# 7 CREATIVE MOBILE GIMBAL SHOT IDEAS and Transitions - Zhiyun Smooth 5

In today's video, we're going to be doing 7 creative gimbal shot ideas paired with some very interesting transitions for you guys to check out. We are going to shoot the whole thing and then towards the end of the video show you how these 7 shots can all work well together to make a final edit. We are going to be using the ultimate mobile filmmaking gimbal from Zhiyun Tech, and is the new Smooth 5 paired with my iPhone 13 Pro. This gimbal is by far like my favorite mobile filmmaking gimbal, and if you guys want to find out anything more about it, it's going to be linked in the top of the description. With that being said, let's get into shooting some of our first shots.
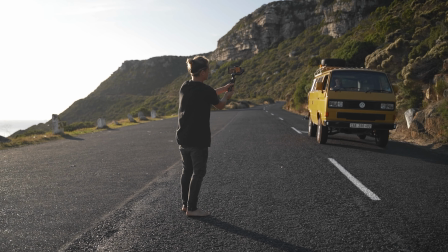48s
For our first shot, we were just doing like a dolly shot up of the van driving down the road, a nice establishing shot setting the scene,
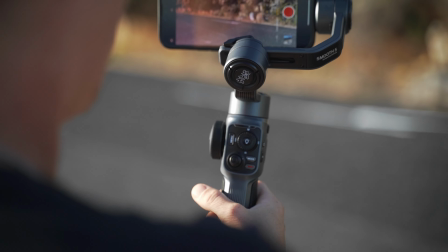56s
and then I set the gimbal over into POV mode so that I could dip
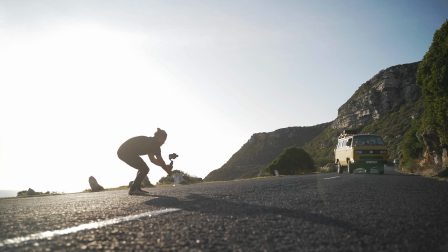61s
it down into the road and keep that angle and actually like change
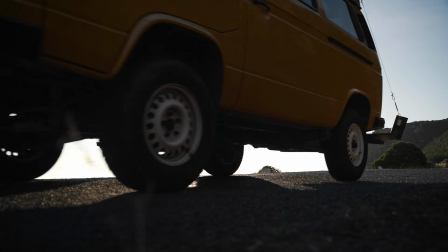66s
the angle of the phone and gimbal and then black it out to the surface of the road.
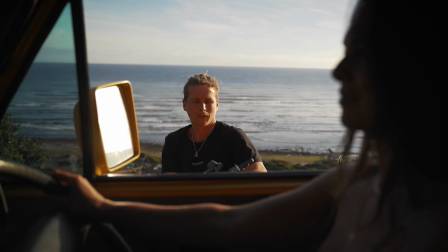76s
For shot 2, I wanted to get a more close-up shot of Hannah actually driving the bus.
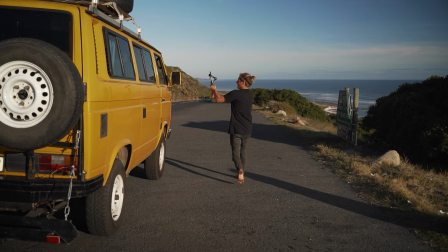80s
So to transition from our previous shot, I started off my phone completely blacked out with the surface of the road,
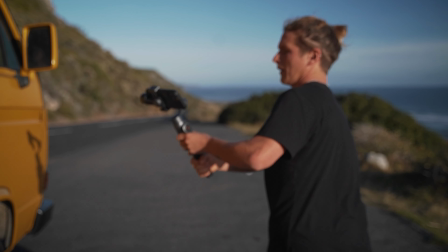87s
and then using the same direction as our last one, I panned up to Hannah actually driving that car,
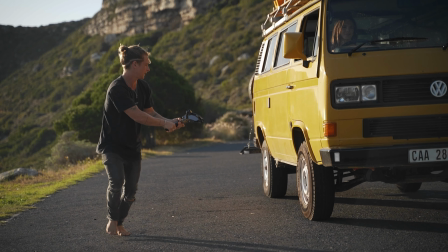93s
doing my best to run next to it and keep up with her, and then I did a swipe through the side pillar of the car,
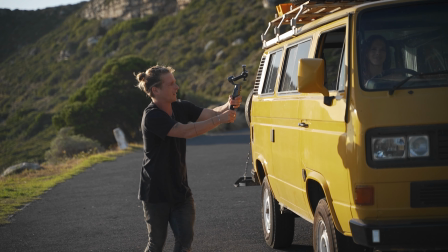100s
transitioning into our next shot.
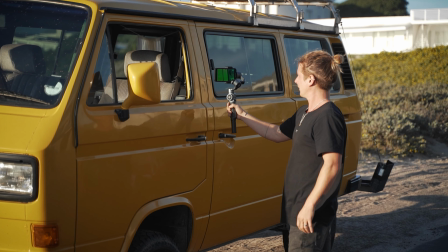106s
For shot 3, we had changed location to the beach and we parked the vehicle here.
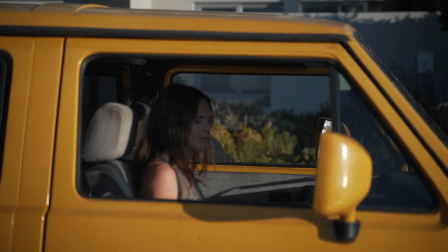113s
I swapped sides around to the passenger side of the car and swiped in from right to left,
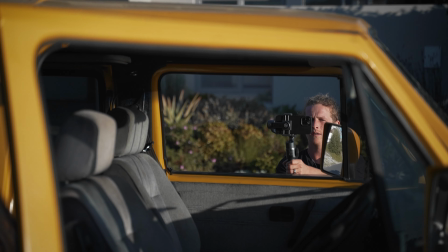119s
the same as our previous swipe of the pillar, but now we're in the opposite window.
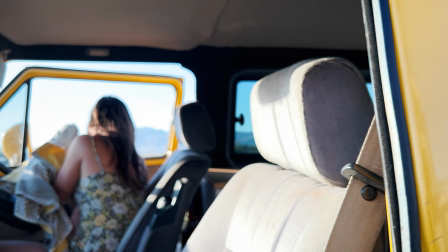123s
We can see Hannah stop there and getting out of the car, and then I dipped that angle down to the bottom of the door,
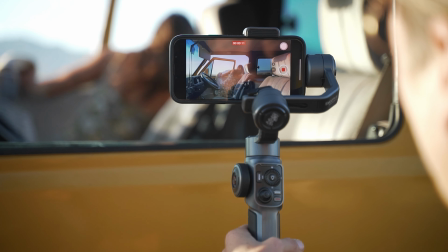130s
making our entire shot go like a yellow color of the van, so that we could transition it into our next shot, which is going to be Hannah on the beach.
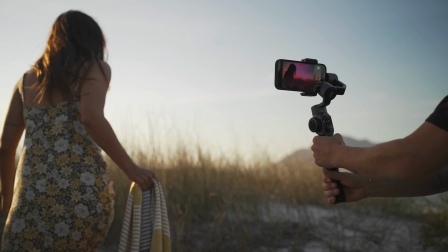142s
For shot 4 now, we're down on the beach and Hannah had this really nice yellow towel.
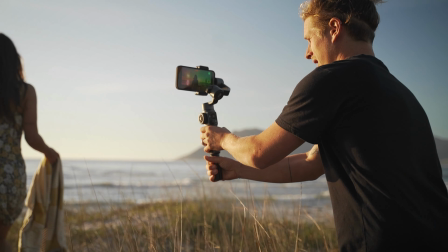148s
So as she started running away, she just kind of threw that yellow towel in front of the lens so that it would fall
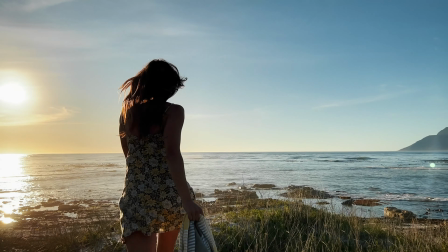155s
down and dip down the same as our last shot when we dipped behind the door of the car.
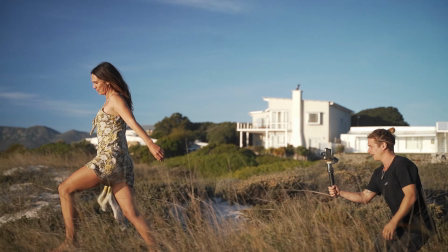160s
And then that transitions perfectly in to show Hannah now being out of the car and running down the beach,
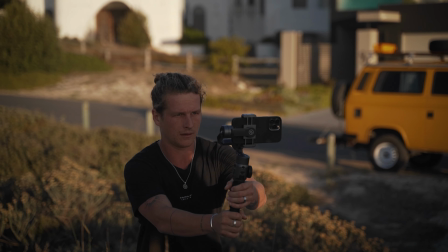166s
and then did a swipe to the right, just kind of like a whip effect to whip into our next shot.
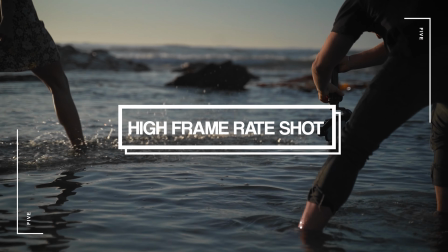176s
For shot 5,
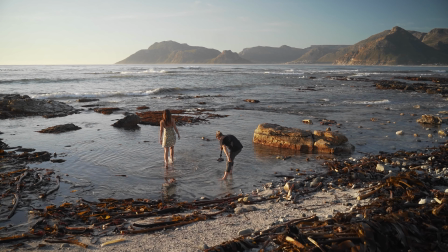178s
we swapped the iPhone into a much higher frame rate so we could capture a really slow motion shot of Hannah's feet moving the water around,
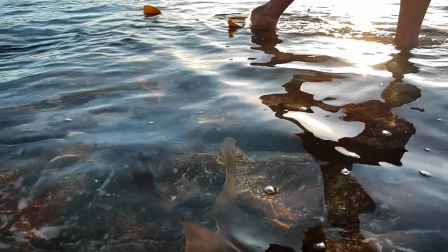186s
and we started off by whipping in to go from our previous shot,
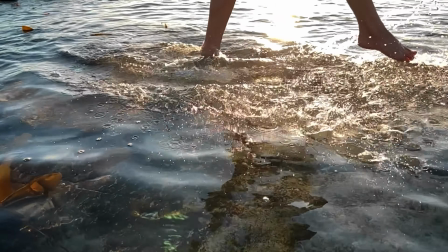191s
and then we can use a speed ramp and really slow that footage down of Hannah's foot actually moving,
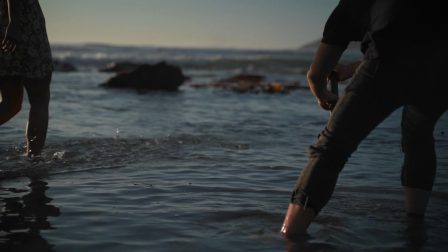196s
all of that water splashing up with the nice golden light in the background,
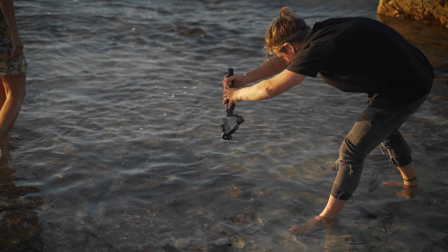200s
and then dipping back down into just a full frame of like that water glimmering,
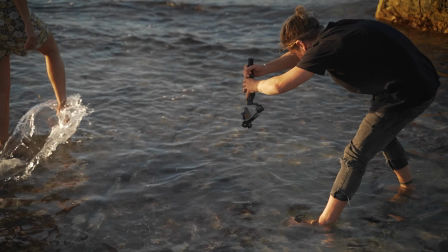206s
and then that is going to be our next starting point for our 6th shot.
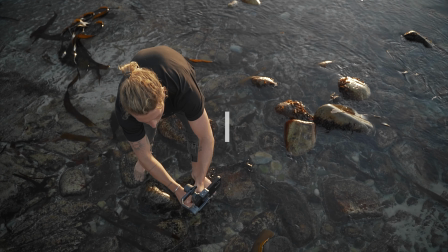213s
For our 6th shot, we went for a wider shot of Hannah actually standing out in the water,
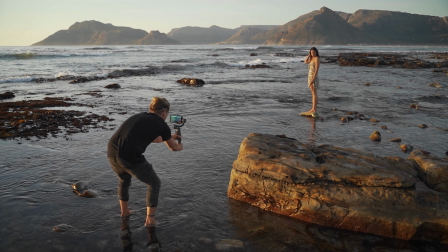218s
starting off our frame from being completely filled with that water shot to match with our previous shot,
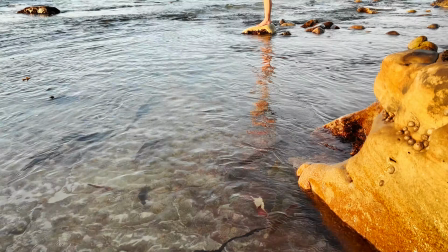225s
and then we kind of just went up to show Hannah being there and just
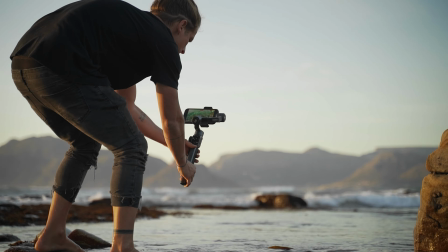230s
showing the viewer a really nice idea of the larger scale of our location.
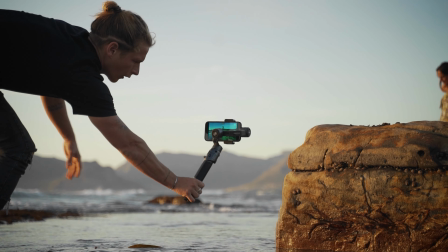235s
And then once we had showed Hannah being on that rock, we just blocked out the frame with the yellow rock that was
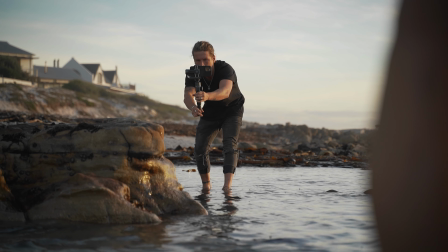243s
just to the right of Hannah so we could transition into our 7th and final shot.